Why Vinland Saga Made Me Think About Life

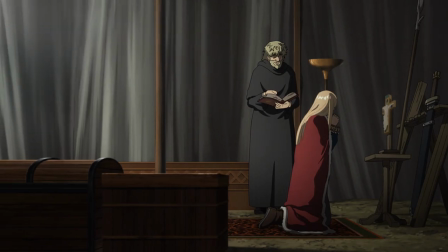(8:11)
Prince Kanute is a character that is introduced midway through the first arc. And we see a character who seems to not belong in the world he is currently in.
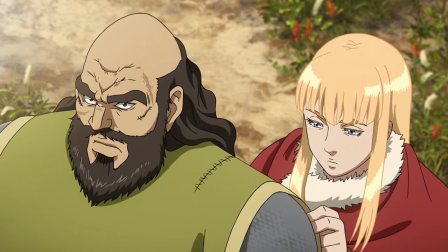(8:19)
He wishes not for violence, he wishes not for the responsibility that has bestowed upon him.
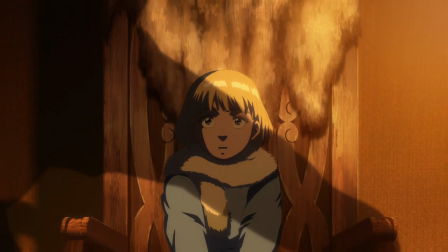(8:24)
He is scared of it. Scared of having to do something about what is going on around him.
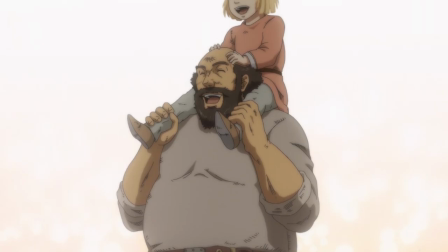(8:29)
And can only really trust the person who has truly cared for him during his life.
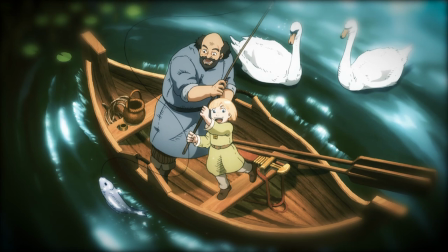(8:34)
Not his father, King Swain, but his advisor called Ragnar, an advisor who was in reality his true guardian.
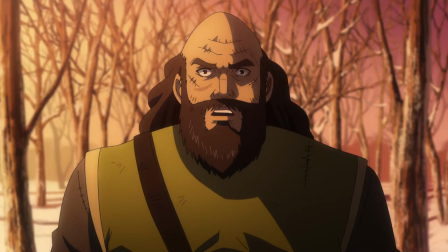(8:42)
Someone who he could trust and would protect him. Until one day, Ragnar is secretly killed by Ashilad and his men.
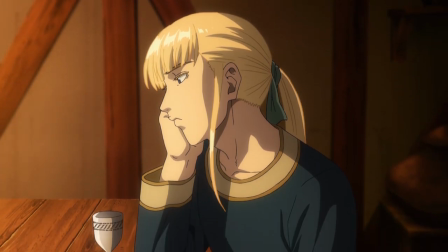(8:49)
To force the prince to grow and mature as the man Ashilad wishes he becomes.
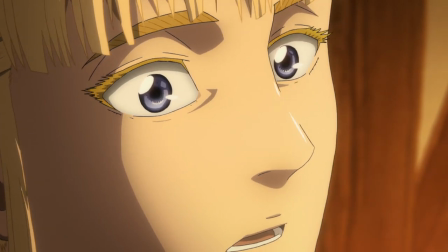(8:54)
And it's here where we see Kanut completely lost. He has no one to protect him.
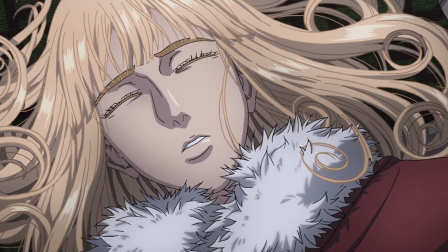(8:59)
He has no one to confide.
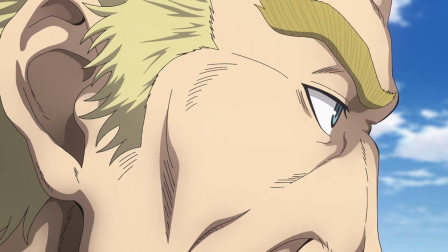(9:00)
No one to trust. until eventually it seems like the characters that we have been following since the beginning will meet their demise.
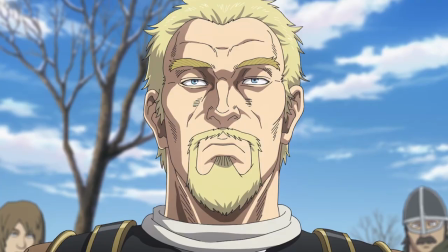(9:09)
Torfinn seems to get nowhere against Torkel. Ashilad's strategic plans seem to have run its luck.
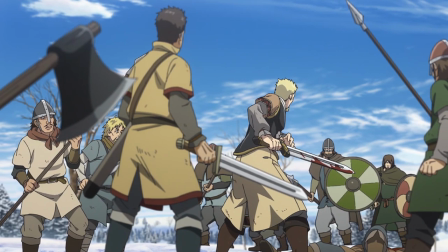(9:16)
All of his men have betrayed Ashilad in order to save their lives. The journey seems to have come to an end.
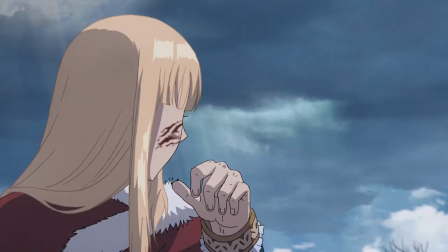(9:23)
But when lost seems certain, Prince Kanut finds himself alone talking with a priest.
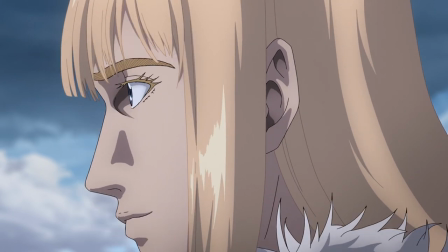(9:28)
A priest who talks to Kanut about the true meaning of love. And it's here where the show elevates itself.
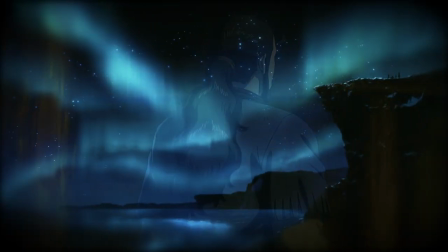(9:36)
Since the beginning, the music has been really important to convey an ongoing mood throughout.
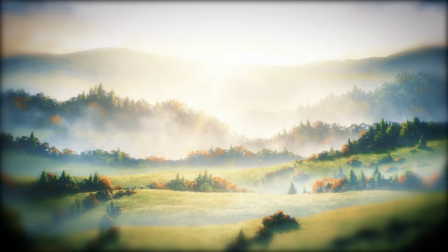(9:42)
An almost trance-like state that places us within the world. That places us in the characters' shoes.
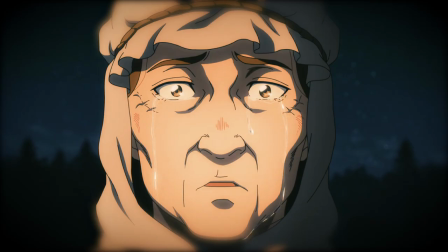(9:48)
That makes us think more and feel more. As if it's all building up to something.
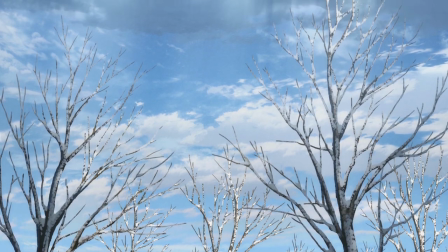(9:54)
And it's none truer than the events that unfold in episode 18. where Prince Canute
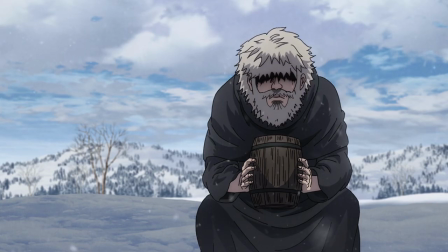(9:59)
starts to understand what love really means to the priest,
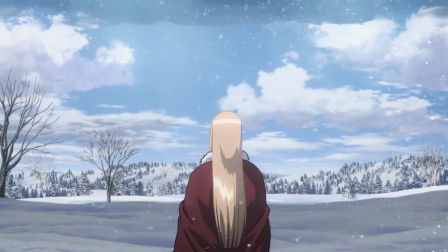(10:05)
to him, to Christianity, to God. And the music does such a good job to make us not only think about what Canute is thinking,
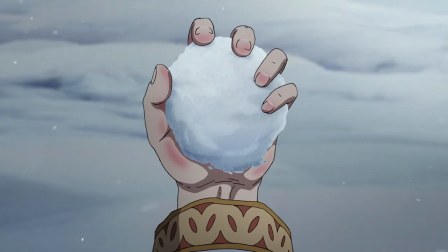(10:14)
but also feel his thoughts during his moment of epiphany. With incredibly framed shots that bring us closer to Canute and thus
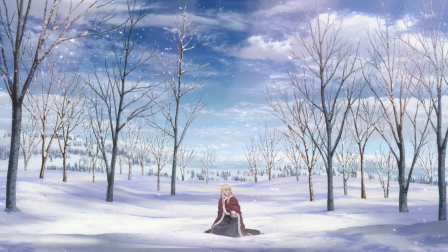(10:23)
to his understanding That love is everything around him.
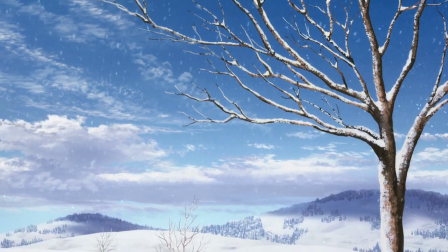(10:28)
The snow, the sky, the trees, the mountains. The whole world around him that God created.
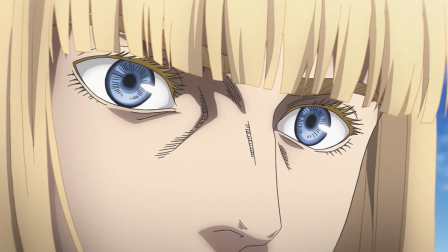(10:35)
And the only place where that love isn't found is in the hearts of men.
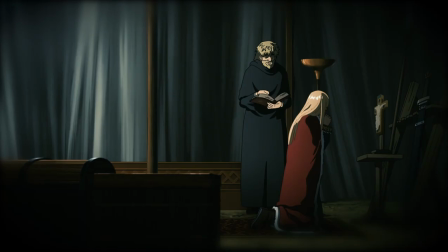(10:41)
I am not religious. I am not a Christian. But what I am is someone who loves to understand the eyes of another.
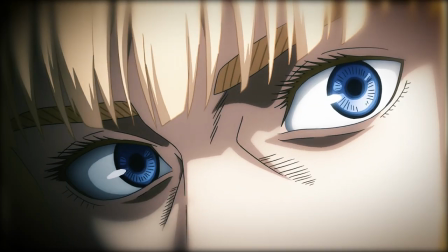(10:50)
And in this case, understand what Canute really is seeing.
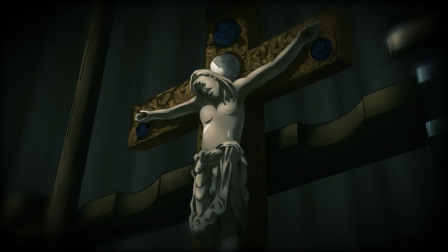(10:54)
So for a moment in time, I was religious, I was a Christian, I was a firm believer in God.
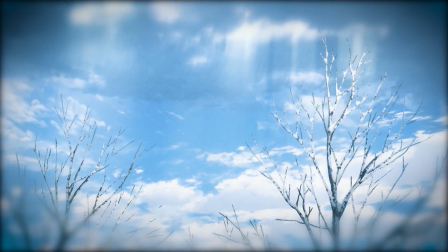(11:01)
Because this show was able to break the barrier that was in between me and the anime.
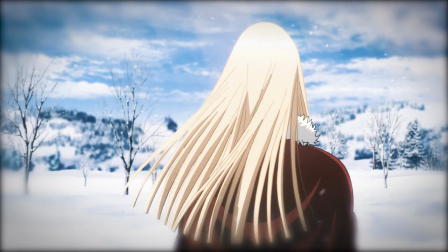(11:07)
I became part of it, thanks to great character development,
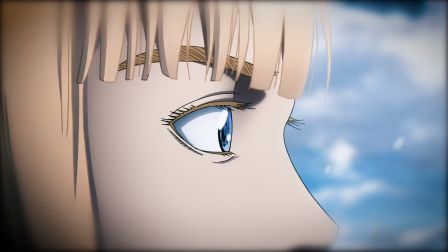(11:12)
thanks to the brilliant use of imagery, in a trance-like state that was created thanks to its profound music.
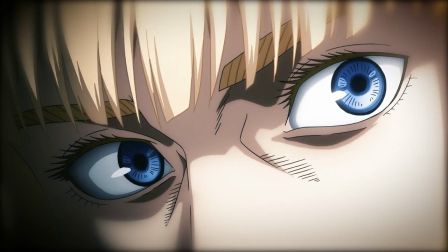(11:19)
I saw everything through Kanute's eyes. I found the true meaning of love.
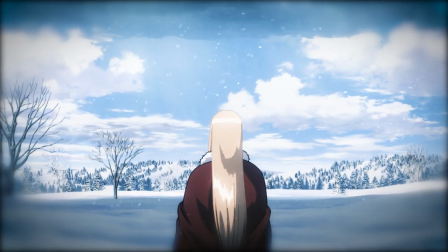(11:24)
I found myself thinking about things I never thought before. I found that it gave me a better understanding of life.
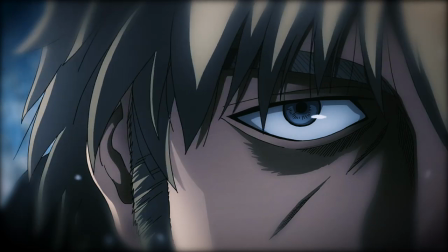(11:31)
I found myself completely immersed in the moment as if I was the one
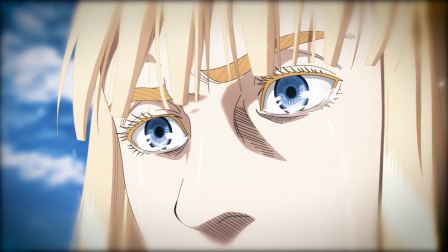(11:35)
having an epiphany and it felt amazing and Reminded me of
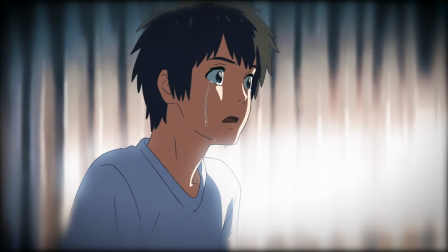(11:40)
so many other moments in anime that also made me feel like this
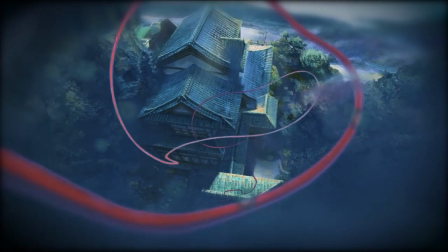(11:44)
Scenes that are able to elevate the experience in such a meaningful way.
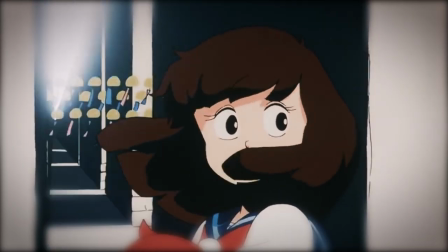(11:49)
Thanks to its gorgeous visuals, but also through the hypnotic use of its music.
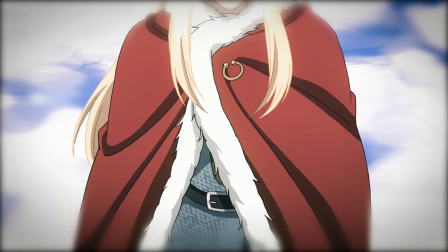(11:55)
And Kanute's Awakening was exactly that. But this isn't the only moment that blew me away.
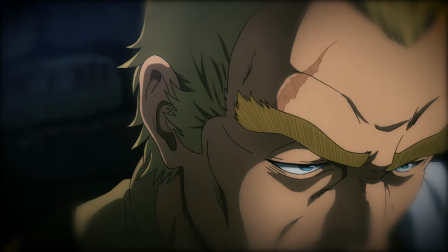(12:01)
One that involved one of the greatest antagonists ever made. The character known as Ashilad.
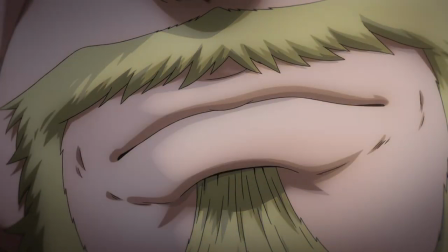(12:07)
And this moment comes at the end of the show. When it seems that Ashilad is able to gain exactly what he wanted from King Swain,
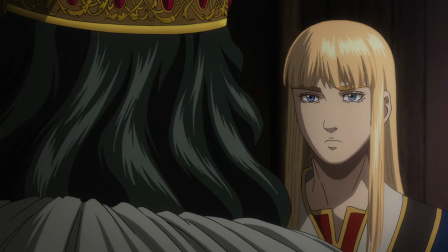(12:15)
from the deal that was made between the King and Prince Canute, the King makes an unexpected move.